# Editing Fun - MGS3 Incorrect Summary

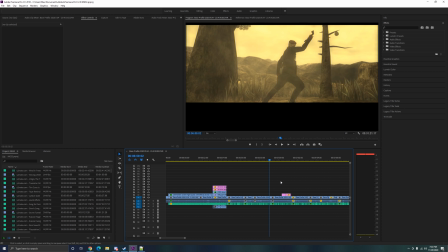(16:37)
It sounds awkward. And that's one of the unintentional consequences of me. What I would typically do is I would open Audacity.
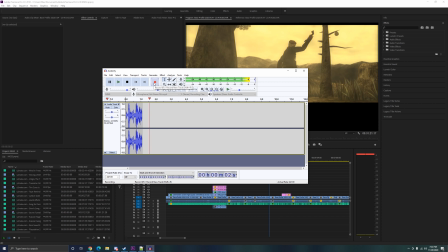(16:51)
So right here, I'd say, this is the narration of the area. I'd review it, obviously, but then I'd export it. So over here, videos, voice lines, E, something. I find it. It says, voice lines, E, something.
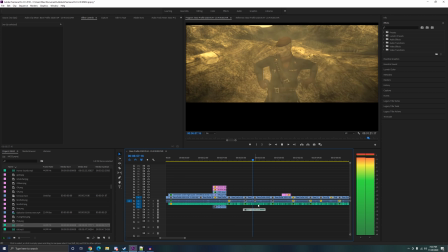(17:04)
Then I place it.
This is the narration of the area.
And then, by that point,
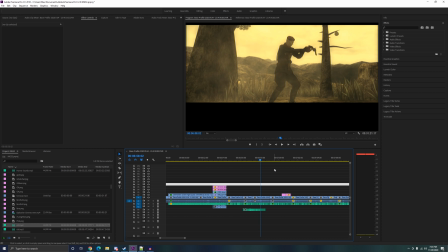(17:10)
I'm not guaranteed to fully, have an idea of what the whole scene sounds like.
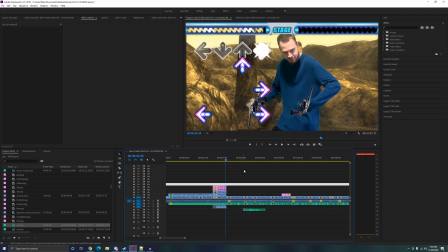(17:18)
I would have to step back and So now it's actually time to fight everything Ocelot.
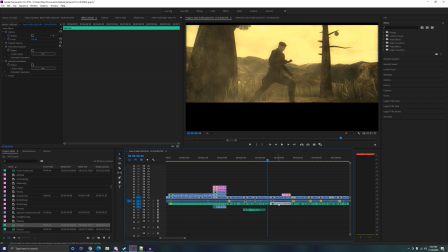(17:22) This is the narration of the area.
And sometimes I will simply record the next line without thinking about what the previous few were, so that I end up overlapping words because generally the same thoughts are going to be in my head when I create both of them.
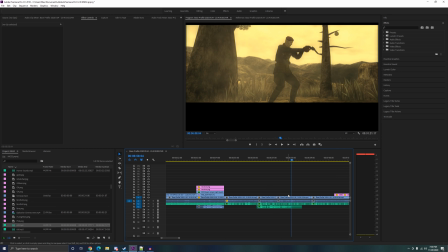(17:38)
You have to combine a lot of subtle details when you're making videos like that. That's the most important detail, in my opinion.
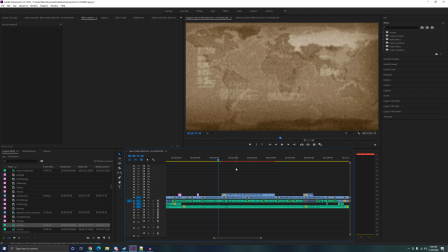(17:44)
Everything is subtle, like a genuine layering of subtle details. There are four different little things in this.
Adopt communism.
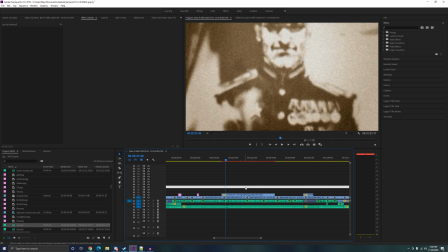(17:55) I will ensure that the government takes.
This is just me narrating. And if you just showed one image here that was not moving, it wouldn't be good. So what do?
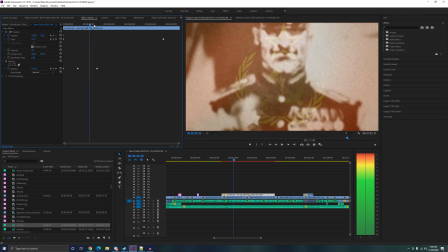(18:04)
You show footage of a guy, then you slowly layer on another element, and you don't want it to be too visually complex, so obviously you don't layer on that much.
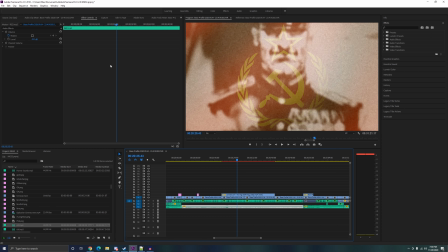(18:15)
And you mostly want to focus on what they're saying, so you don't. But even in that case, you sort of layer on a background music, you have all these things, you do a voice as well. You do the voice that hurt my throat for 3 days, you do that. For everything, there's at least a little bit.
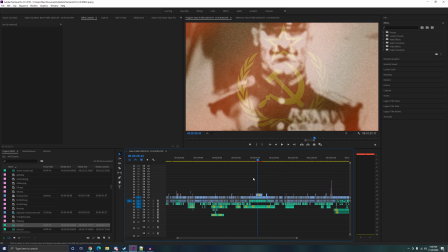(18:30)
There are also a lot of things you can do in general that will make people think that you're a genius when you're actually just doing something very basic.
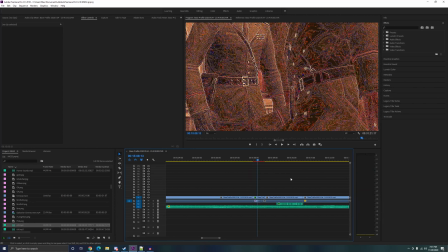(18:37)
Let's take the scene where Volgin is with the warped audio. If that just cut, if there was no,
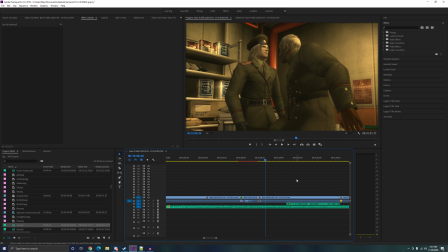(18:50)
it seems a little worse.
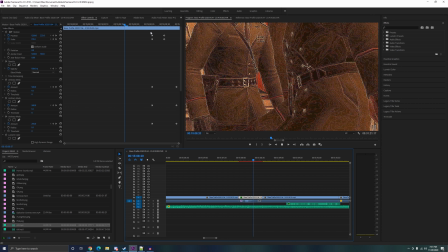(18:52)
But adding just a very subtle detail of having a zoom out, just a very quick zoom, it changes everything. It makes everything seem nice. So that is generally what will make or break something for me.
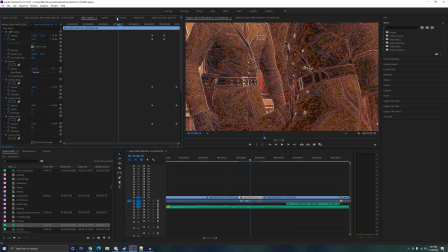(19:09)
Along with just general pacing, it's very important, obviously. But if I were to judge the quality of edits, I would say I would judge a lot of subtle stuff. It takes time. Sometimes you have to force yourself, and it feels like it's annoying, and you feel like, oh, maybe you don't know how much is good enough.
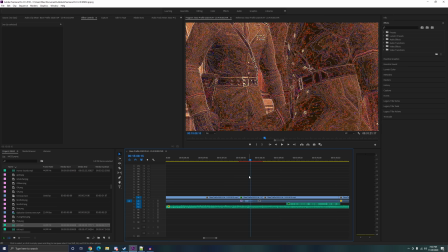(19:26)
Maybe you should over-edit, maybe I should under-edit, blah, blah, blah, blah, blah. You gotta get a feel for what you want.
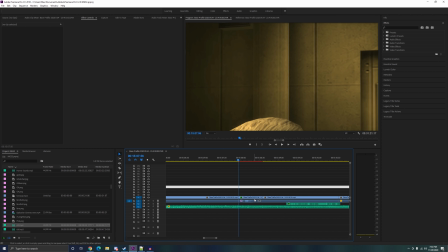(19:34)
So you do what feels natural. And you get better over time.
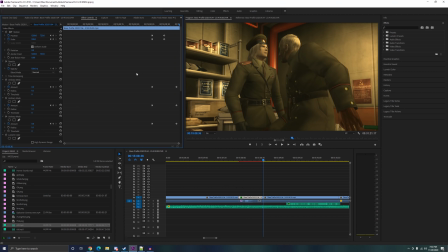(19:39)
That's why I tell people, somebody was like, oh, you know, how did you get good at video editing? Or like, what's advice for a YouTuber or something? And I say, like, you have to be bad. You let yourself be bad.
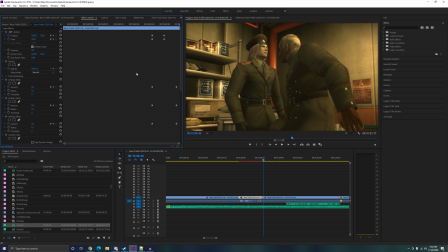(19:52)
If, like, I feel like if you do it more and more and more, you edit more and more, you feel better about it, you feel more comfortable, you do what you need to. So that's all that I can tell you about the making of Metal Gear Solid 3. I loved making this video. I would wake up and I would work on it like 6 hours, and then I do everything else in my whole day.
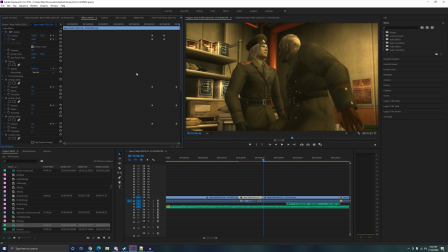(20:13)
I'd usually eat at the end of that, you know, I do this right after breakfast. Hopefully the next one is going to be very fun. And hopefully the next one is Cyberpunk 2077. Of course, I'm going to enjoy playing the game more than I will editing if it's good. Thank you all for watching.